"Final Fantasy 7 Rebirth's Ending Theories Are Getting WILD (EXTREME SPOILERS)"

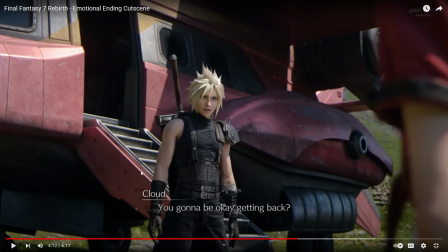16:32 You're going to be okay again. And then here's the shot of her walking from off screen to the, but she's really close to him.
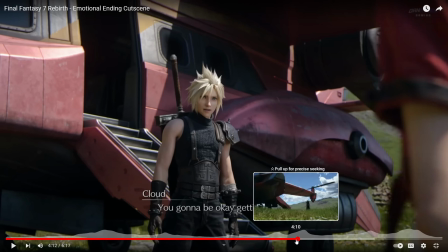16:39 So either it's like, oh, she was just off screen. But I kind of feel like the way this is directed,
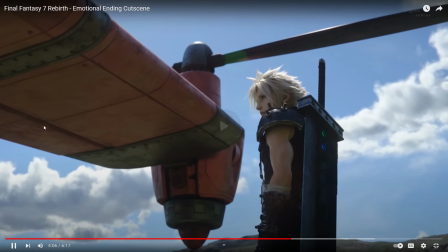16:47 it's intentional to show that she's not on the screen when he starts this dialogue.
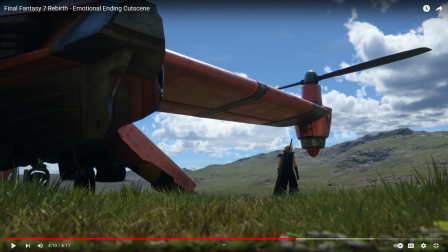16:54 Whatever that means, to insinuate, to either further insinuate that only Cloud can see Spirit Aerith, or that this is just him going insane because he's had a previous line of dialogue that is very psychotic.
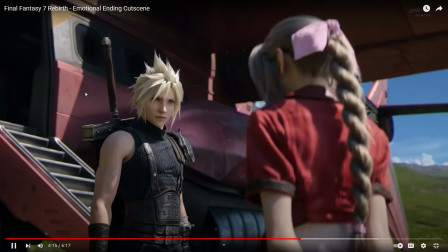17:13 You gonna be okay getting back?
And one thing that was pointed out is that most of these lines of dialogue are
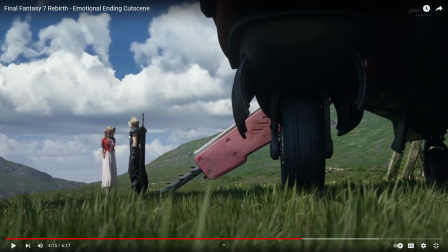17:23 references to earlier parts of the game. So it's either a cutesy banter between the two of them and their relationship at this point, or that he's just only able to speak to Aerith with the memories that he had of her as well.
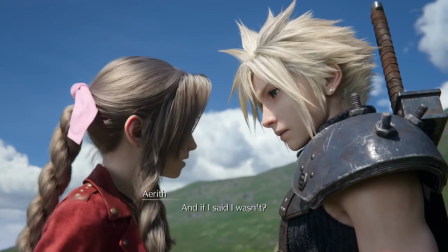17:43 And if I said I wasn't?
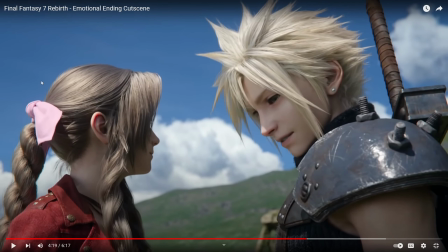17:46 Yeah, this is calling back to remake of him going to Sector 7 and then her going home. It's like, well, who's going to take you home?
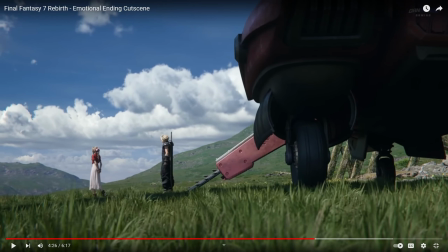18:00 Don't worry. It's like a second home.
This second home line was, I believe, spoken in remake in the Shinra building where she was describing her living in Hojo's lab. Her saying it was like a home.
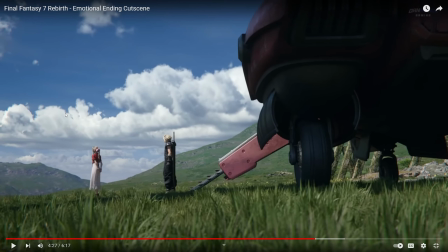18:16 So that could be, if this was the theory that this is all in his memories, that's the line of dialogue that it came from.
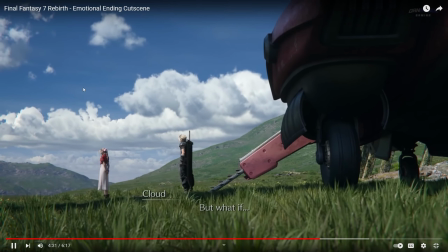18:25 I guess. But what if something happens?
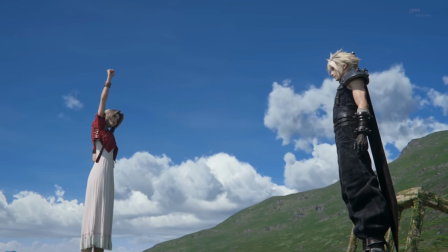18:33 Then I'll send up smoke.
And that's referencing with Sid earlier.
Thanks.
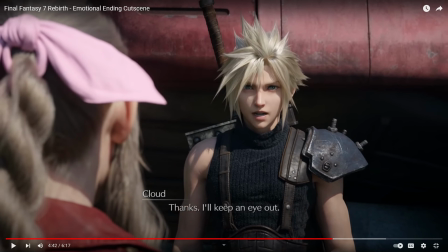18:38 This was kind of, I don't know if this is true or not. But this shot is a little bizarre looking. I don't know, and I was like, why does this look bizarre? And I don't know if this is intentional or not, or if this is reaching, but it looks as if Cloud isn't even looking at her.
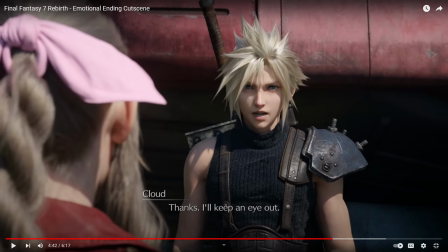18:59 Looks like Cloud is like looking next to her. It doesn't look like he's almost looking at the camera. I feel like he would be more to the left looking at Aerith in the shot. It's just interesting how his eyes are almost like glazed.
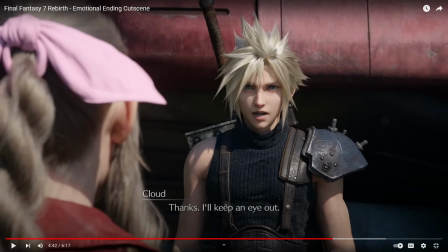19:19 Like he's just talking to nothing. His face looks like he's talking to nothing. Like this is a really good looking cutscene. It almost looks like, so that may be reaching. Maybe they didn't animate his eyes to like look, but it kind of looks like he's not really looking at Aerith in the shot, which is interesting.
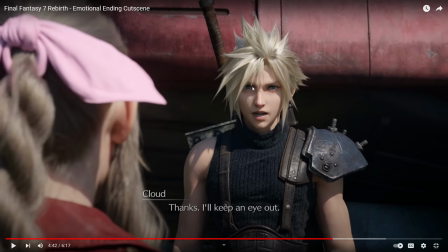19:39 It kind of does, but it's like, maybe it's, yeah, that's one thing I noticed. It's just like a weird shot in his face, in his line of dialogue.
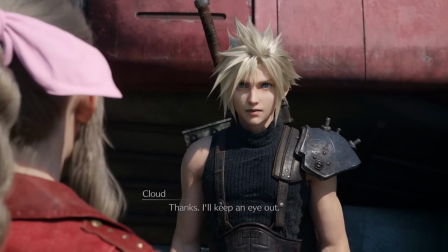19:50 It's so vanilla.
I'll keep an eye out.
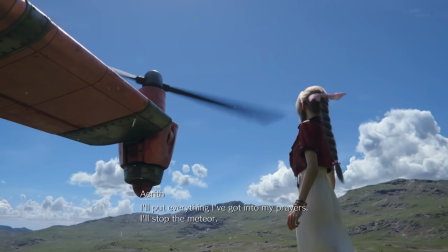19:59 could be reaching.
I'll put everything I've got into my prayers.
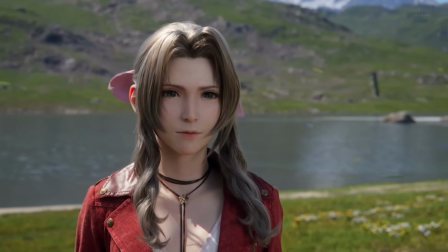20:06 I'll stop the meteor. I'll do it for you. And I'll leave the rest to you.
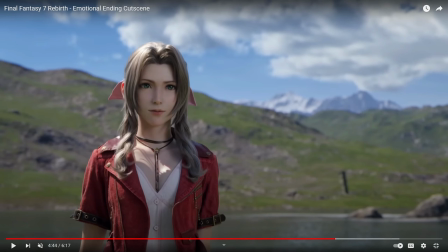20:12 Good luck.
Okay, guys, it's me from the future again. I'm literally editing my video, and I just noticed something else. This is how crazy this cutscene is. This game is insane. I noticed this thing, and it's a total contradiction.
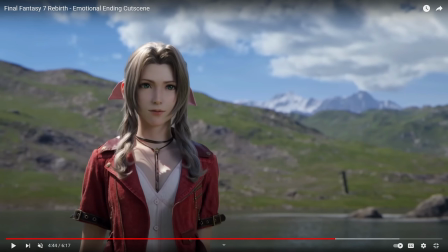20:27 And I don't know if this is, with the shot coming up, I'll say what it is, but I don't know if this is intentional, if this was an oversight, but it's really crazy. Okay, look at this.